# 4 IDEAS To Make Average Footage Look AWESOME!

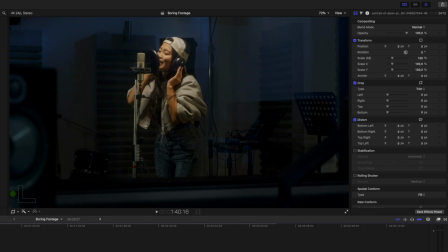(4:03)
I mean, it's fine, but there's some negative space here, and maybe we want to use this shot in an upbeat promo, and we want it to be a bit more interesting.
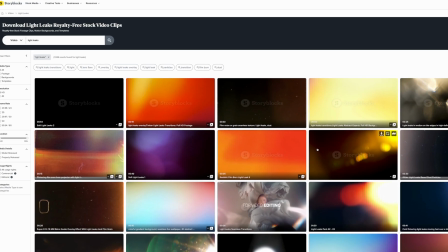(4:11)
You can grab a light leak clip from a stock footage site like Storyblocks or Envato Elements and drop that on top.
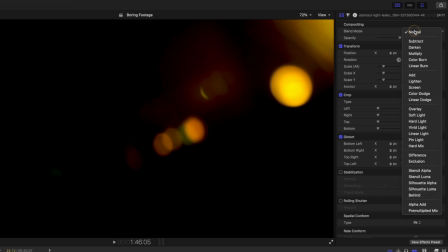(4:17)
You can play around with different blend modes to get the look you want. I normally go with screen, lighten, or add.
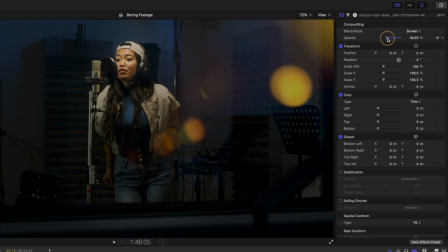(4:22)
You can also adjust the opacity to reduce the intensity of the light leaks, and voila, you have some visual interest in an otherwise bland shot.
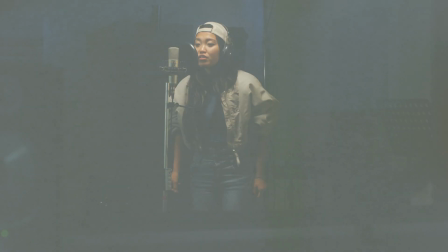(4:30)
You can do this with almost any kind of overlay effect, like film scratches as well. You can also solve this problem by adding effects to the clip.
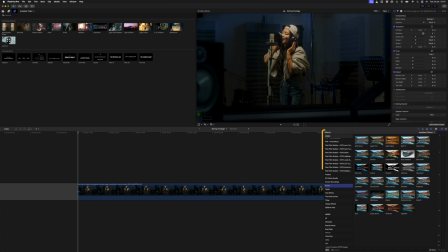(4:37)
Final Cut Pro has a bunch of built-in ones you can try under the stylized category of effects, but they are nowhere near as good as some of the third-party effects you can find from a plugin company like Motion VFX,
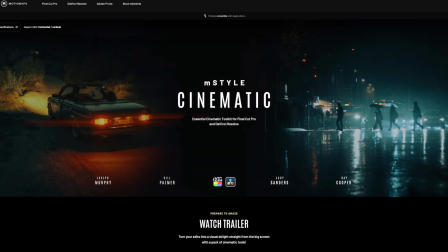(4:48)
for example. Their M-Style Cinematic plugin pack is a great example.
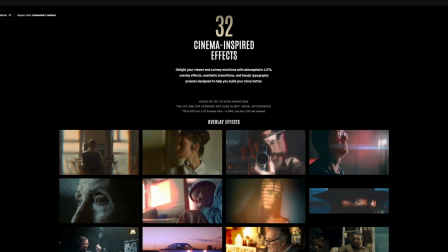(4:52)
Included in the plugin pack is a bunch of great overlay effects, and I'll show you a couple of my favorites.
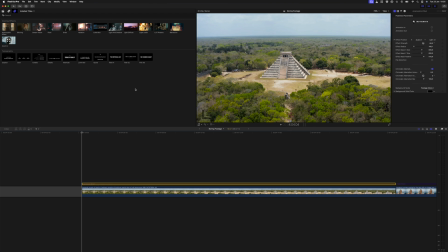(4:57)
The anamorphic effect is really cool. It stretches out the clip a bit to give the shot an anamorphic feel.
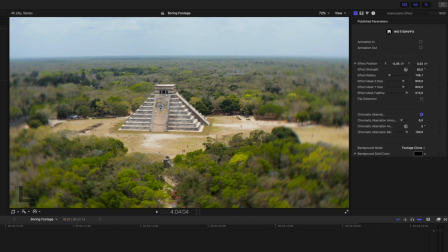(5:03)
You can also use the on-screen controls to adjust the center of the effect, and you have a bunch of customizable parameters to control the effect. All of these effects have customizable parameters, and they have the option to animate the effect in and out if you want.
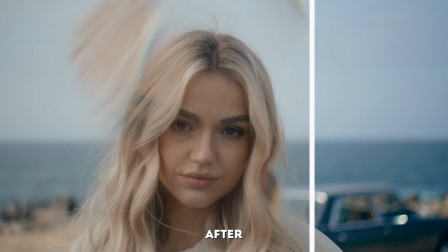(5:17)
Another one I like is Dream Vision to get that dream effect, or maybe you're cutting back to a memory.
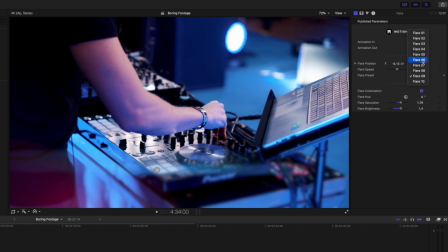(5:23)
You can add flares on top of your footage. There are a few different presets to choose from. I like to keyframe the flare position to a light source to make it feel more organic, and the result looks like this.
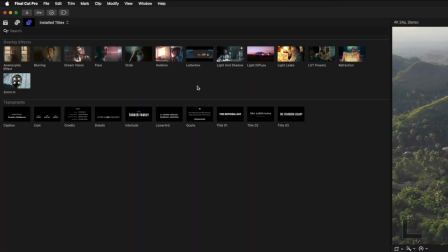(5:34)
You have a nice grain effect, halation, a cool letterbox effect that you can also animate in and out of.
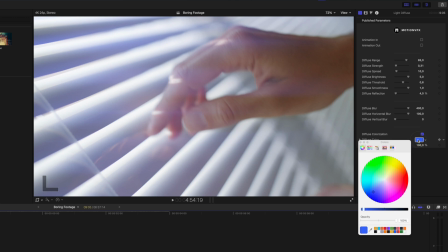(5:41)
Another fun one is the light diffuse effect. I like to choose a color from my scene so it feels like natural light has been added to the shot.
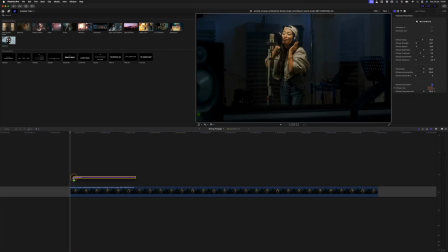(5:49)
You can also add a light leaks overlay super quickly and easily.
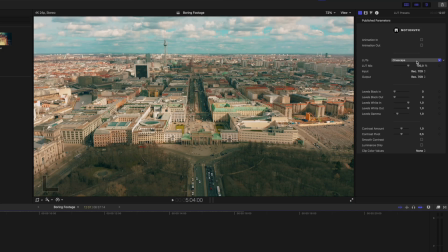(5:53)
You can also add the LUT presets effect and choose from one of the included LUTs that comes with M-Style Cinematic. There are also 10 professional looking title animations that are perfect for just about any type of video.
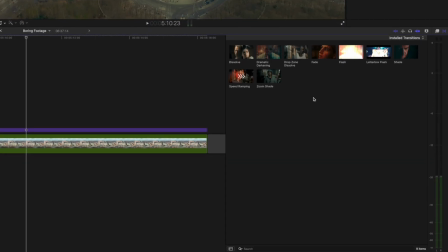(6:04)
And lastly, there are also some really nice transitions to choose from. I like the dissolve transition, which looks like this.
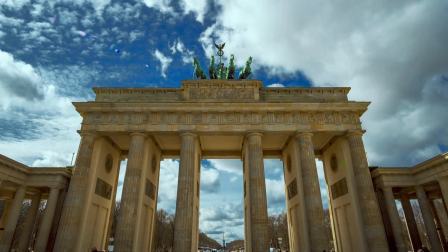(6:13)
And the shade transition, which looks like this. You can scrub through the transitions to see what they look like before applying them. If you want a quick and easy way to improve average or bland shots,
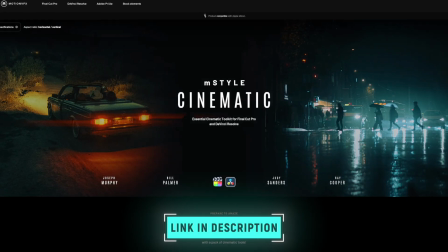(6:26)
the tools in M-Style Cinematic are great for elevating the production quality on your videos.
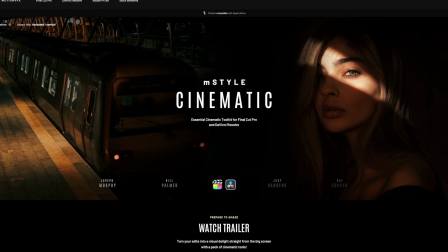(6:31)
Use the link below and the code BRAD10 to get 10% off. Another problem you might face is that a shot is just dull. In this case, spending a bit more time on your color grade can make a huge difference in making your shot look more interesting.
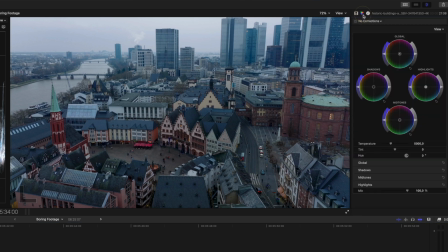(6:44)
With a shot like this, I would start by adding a color curves adjustment to adjust the contrast.
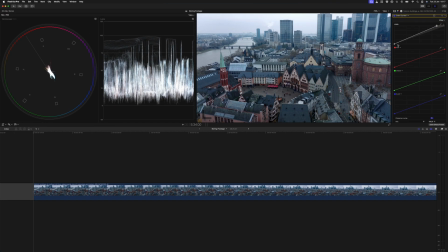(6:49)
I'll adjust the white point, making sure it doesn't clip on my video scopes. And I'll also create a subtle S-curve here to create more contrast between the light and dark areas.
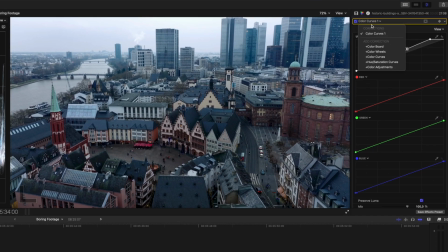(6:58)
Next, I'll add a color wheels correction. The buildings have a green-blue tint to them, so in the mid-tones, I'll push this puck away from green and blue to add more warm tones into the shot. I'll also add some warmth to the highlights. I'll add some blue into the shadows to make sure we have a nice color contrast between the warm tones in the highlights and the cool tones in the shadows.
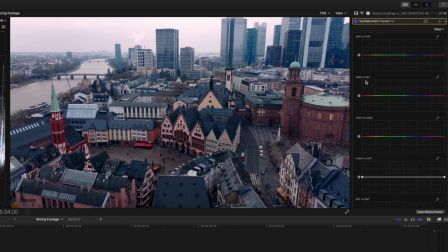(7:18)
Lastly, I'll add a hue saturation curves adjustment to the clip, and on the hue versus saturation curve, I'll select the eyedropper tool and select the red buildings. I want to boost the saturation here, as well as the orange in these buildings.
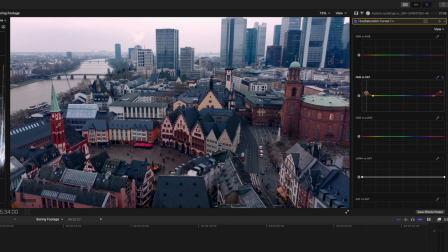(7:31)
This building on the left is now very saturated in comparison, so I'll click on it with the eyedropper tool and just bring that down a little bit.
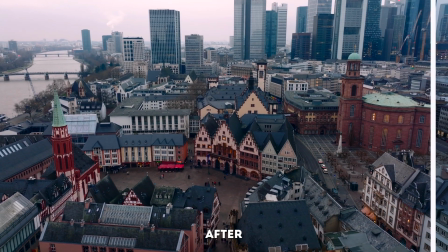(7:39)
If you look at the before and after of the shot, you can see how the grade has brought more attention to the buildings in the foreground and made the shot more interesting. If you found these tips helpful, then you definitely need to watch this video next for 5 creative ways to use adjustment layers.